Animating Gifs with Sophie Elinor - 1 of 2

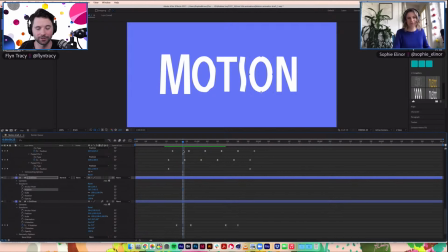If it's pixelated or not very smooth, or we end up having to do it's a 10 frame 5 frames or something animation, then you would imagine that someone would open it up and just be like, oh, like that, what's going on? I thought these people knew what they were talking about.
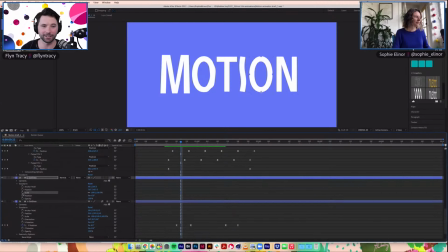But if it's something for you, like, that you want to upload to Giphy that's a fun gag between you and your group of friends, then that's a different kind of story and you can go nuts. Yeah, absolutely. Yeah. So yeah, that's something that I'm kind of trying to keep in the back of my mind, is like, okay, we can have fun,
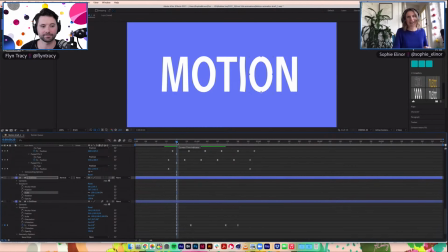but we can't go too crazy with it, because we're just going to create future problems for ourselves if we do a bit too much, if we get a bit too fancy with it. Yeah.
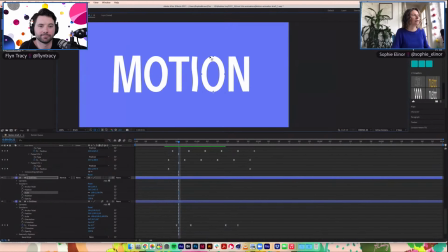So let's focus on our little second O here. So the things that I'm going to play with here are the position of it and the scale of it. Before I drop any keyframes, I actually want to separate the dimensions. I want to separate my X and Y dimensions so that I can play with those individually.
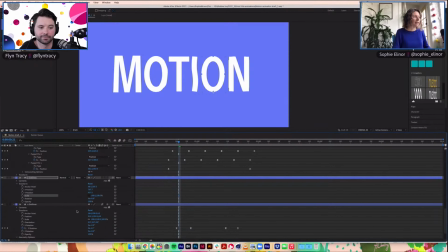And I also want to unlink the scale property, because again, I'm going to be adjusting those as like treating them as separate properties. So now that I've done that, let me just check which direction. No, we want our Y axis, always forgetting which is X and which is Y. Always get them mixed up.
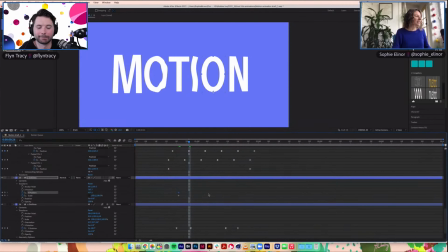Oh boy. And the first thing I'm going to do is we're going to bring our little O down. I reckon that's probably far enough.
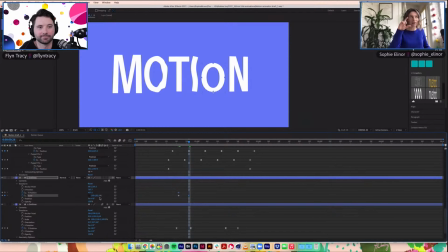So I've only moved it in the horizontal direction. The vertical direction. But actually probably the link that you just shared, Flynn, might cover this squash and stretch property.
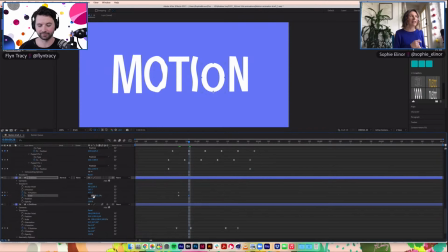Right, yeah. It's as well, which is just kind of the general idea that an object should retain roughly the same mass at all times. So because I have shrunk this little guy, he should also have moved in this direction as well to kind of have roughly the same surface area.
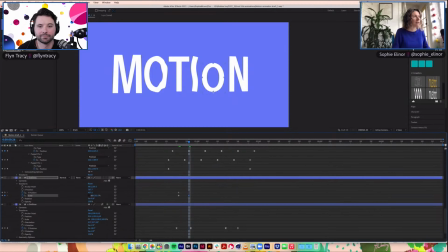Which is why I separated my dimensions, because otherwise it would have scaled that proportionally, and that's not exactly what I want to do. So at the moment we've got we're kind of shrinking this direction,
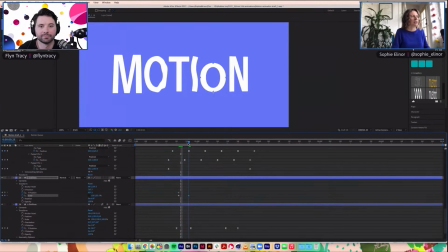growing this direction in anticipation for our little jump that he's going to do. So when he does his little jump, he's going to stretch in the other direction. So in this instance, he's going to go
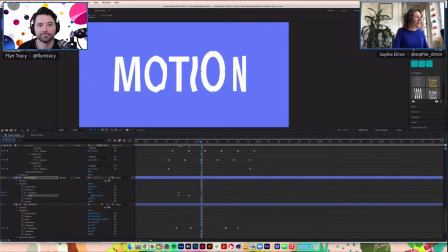let's maybe do 115. And because he's got taller, he should also get skinnier. This is like maybe the only instance I can think of where it's okay to distort type in this way.
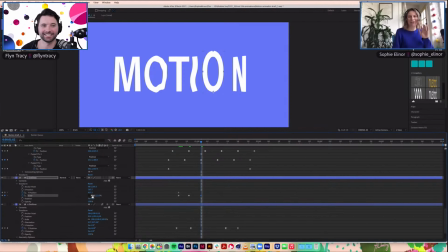Normally I would not recommend doing this at all, but it's going to happen so quickly that we kind of need it in order to sell the movement. So yeah, don't do this for a static piece of type.
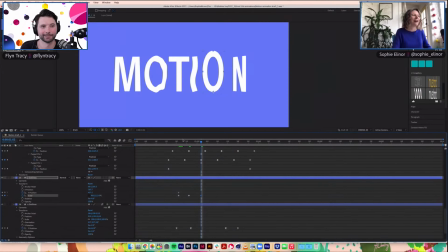But if we're moving and we're going to return to our original position, then that's all right. Cool. So you can bend the rules a little bit. Yes, but only a little bit. Stretch the rules in this case. Yeah, only a little bit. Stretch and squash the rules, yes. Okay, so we've gone from
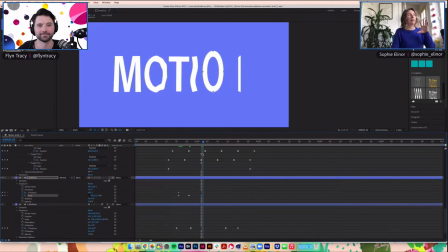creeping down, jumping up, and then maybe let's go a little taller. Let's exaggerate this a little bit more. That looks good to me.